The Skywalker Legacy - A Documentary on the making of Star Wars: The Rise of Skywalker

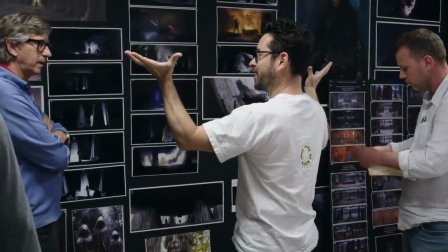29:12 I'm an ant under the shoe of a giant. When we made these, a man was going to be about that high.
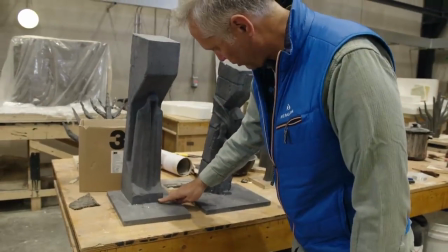29:20 Now a man's going to be about that high. So these are absolutely giant.
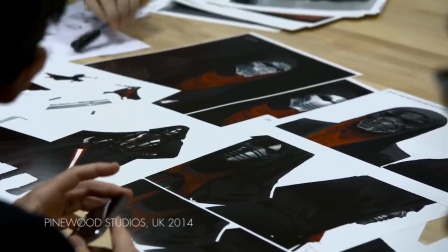29:28 The thing that we're talking about is if we cast someone that we want to see, the mask becomes something that's a choice. And so his putting it on, it's almost oddly a vulnerability. Putting on the mask makes him feel more powerful.
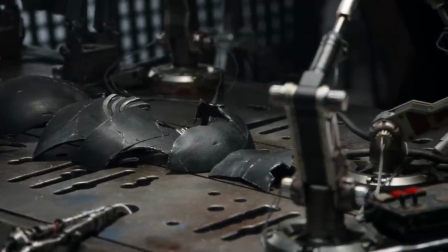29:42 JJ wanted Kylo Ren to have the helmet, yet we had to address the fact that he had destroyed it in episode 8.
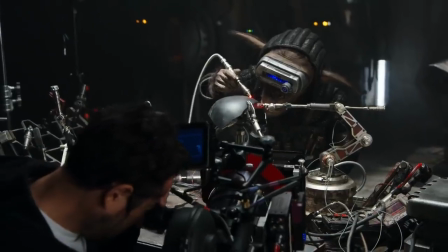29:50 There's a technique that the Japanese use when they have broken pottery and they put it back together with gold.
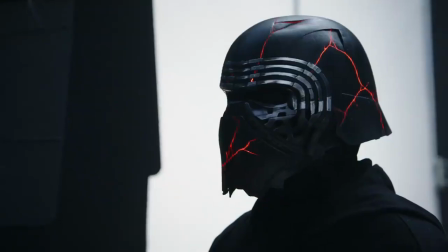29:58 It's always very evident that the piece was once broken. rather than do the gold, we did a bright red.
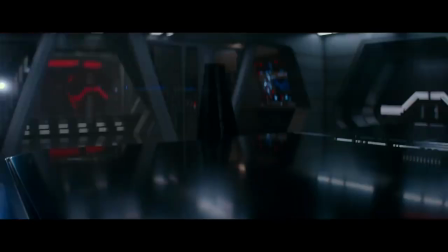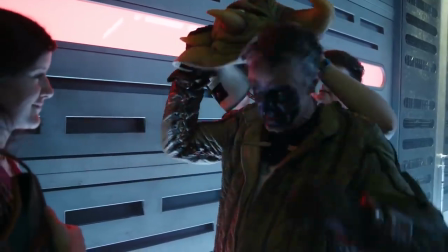30:13 It's really nice to be killed by his lordship. You know, if you've got to go, then that's the way to go.
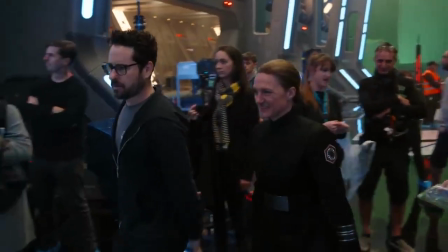30:19 So you'll be sitting...
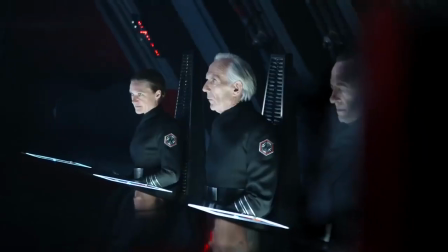30:24 One of the background players is none other than the granddaughter of Sir Alec Guinness.
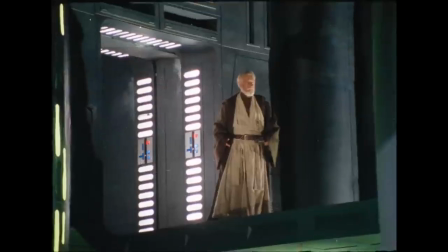30:29 Sally Guinness, right here. Sally. Action. It's just very exciting to be here.
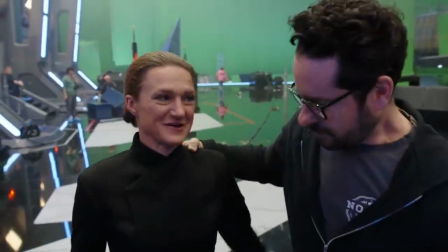30:35 Isn't it crazy? Yeah. I've gone to the dark side, apparently. Isn't it sad what's happened?
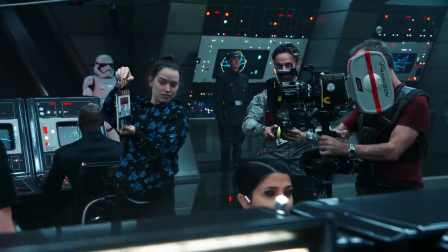30:41 Rolling. 217, take 9. 1 second.
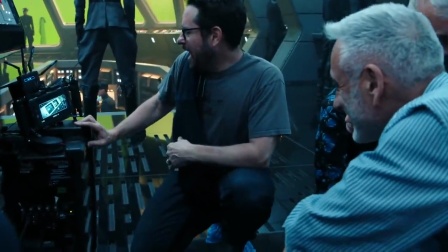30:47 And set. And background. At. So.
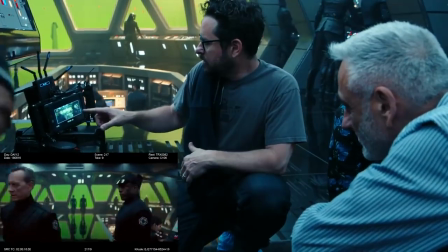30:53 We've just received news that... Send another battalion.
This is a moment when things are getting particularly bad for the bad guys.
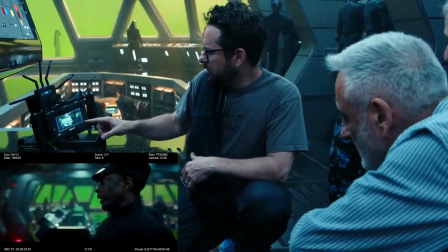31:01 And so I wanted it to feel like things were a bit out of control. But the idea is to kind of try and find ways to keep the thing alive.
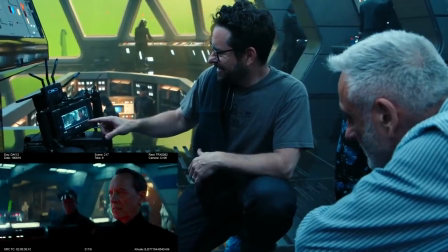31:08 It's not like an exercise in how much can you do in one shot.
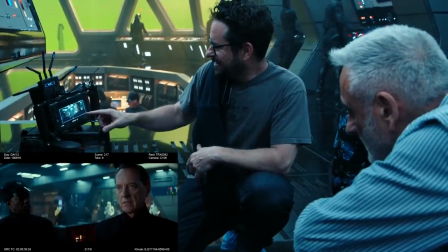31:11 It's the longer you can hold on something and watching it actually happen, the more exciting it is.
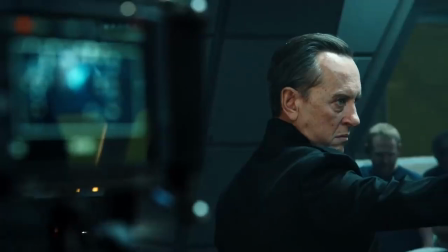31:17 Cut! Great job. And then it ends with a close-up on our friend, Richard E. Grant.
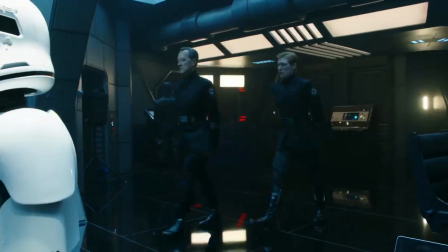31:23 You know, you can't do wrong with that guy.
We've recovered the scavenger's ship, but she got away.
For Star Wars geek, this is a dream job come true. You feel like a kid in here, and I've seen other crew members do this as well.
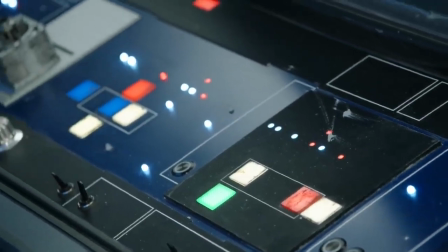31:37 Even though you know it's switches and buttons, and that doesn't work, this impulse to just go up and press things is very strong.
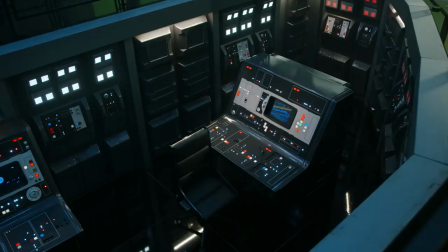31:45 It's like being a kid in a sweet shop. I mean, there's some pretty big-name actors in this. And they all feel the same way. We're all like, yes.
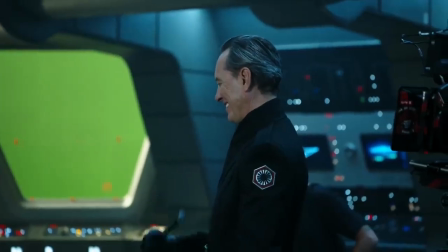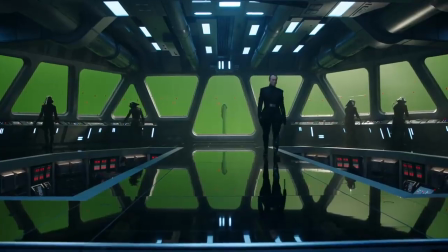31:58 I've said to JJ, can you just pinch me to know that I'm actually here today?
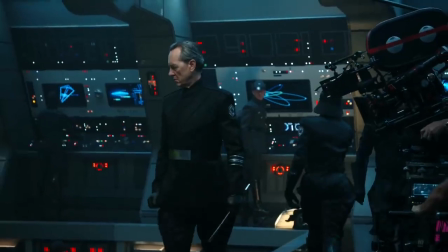32:06 So that's my feeling about it, undisguised delight.
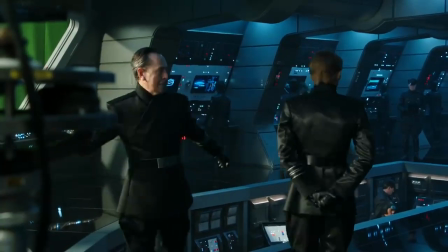32:12 Because Donald's such a good guy, it was extremely enjoyable to full status on him. I have the very great pleasure of being shown the door by Richard E. Grant, which is lovely. So it wouldn't be so bad to make sure that when we do... To have a Star Wars gun to take out General Hux was an extraordinarily pleasurable thing to do.
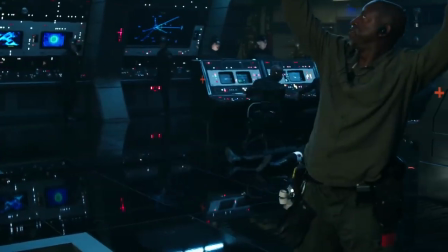32:40 Tell him we found our spy. Beam up.
Bye. The other two I enjoyed while I was making them, but there was the stress of the first time of it being the first time and then the second time of everything being different,
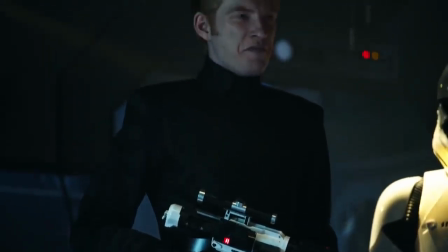32:56 and this time it's really nice just to kind of allow yourself to sit back and look around a little bit
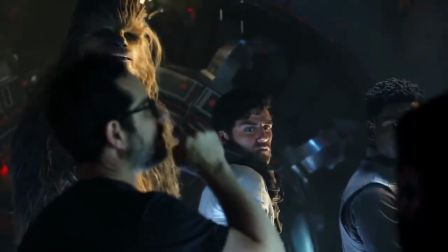33:01 and remember how amazing it is to actually be in Star Wars. The more emphatic you say yes, the funnier I think it should be.
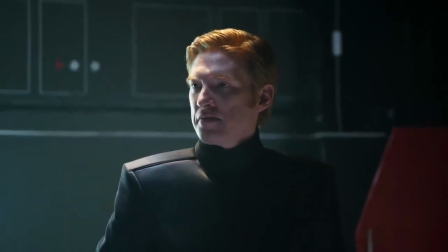33:06 I'm the spy. What? You? Yes. Hang on. Yes! You?
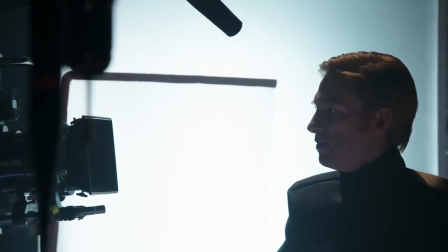33:16 Yes. We don't have much time. Yes, we don't have much time.
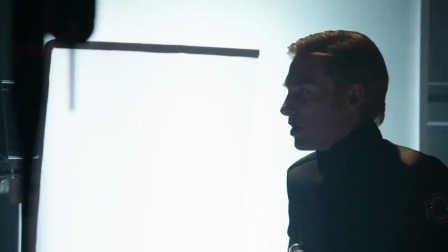33:21 Yes, yes, yes, we don't have much time.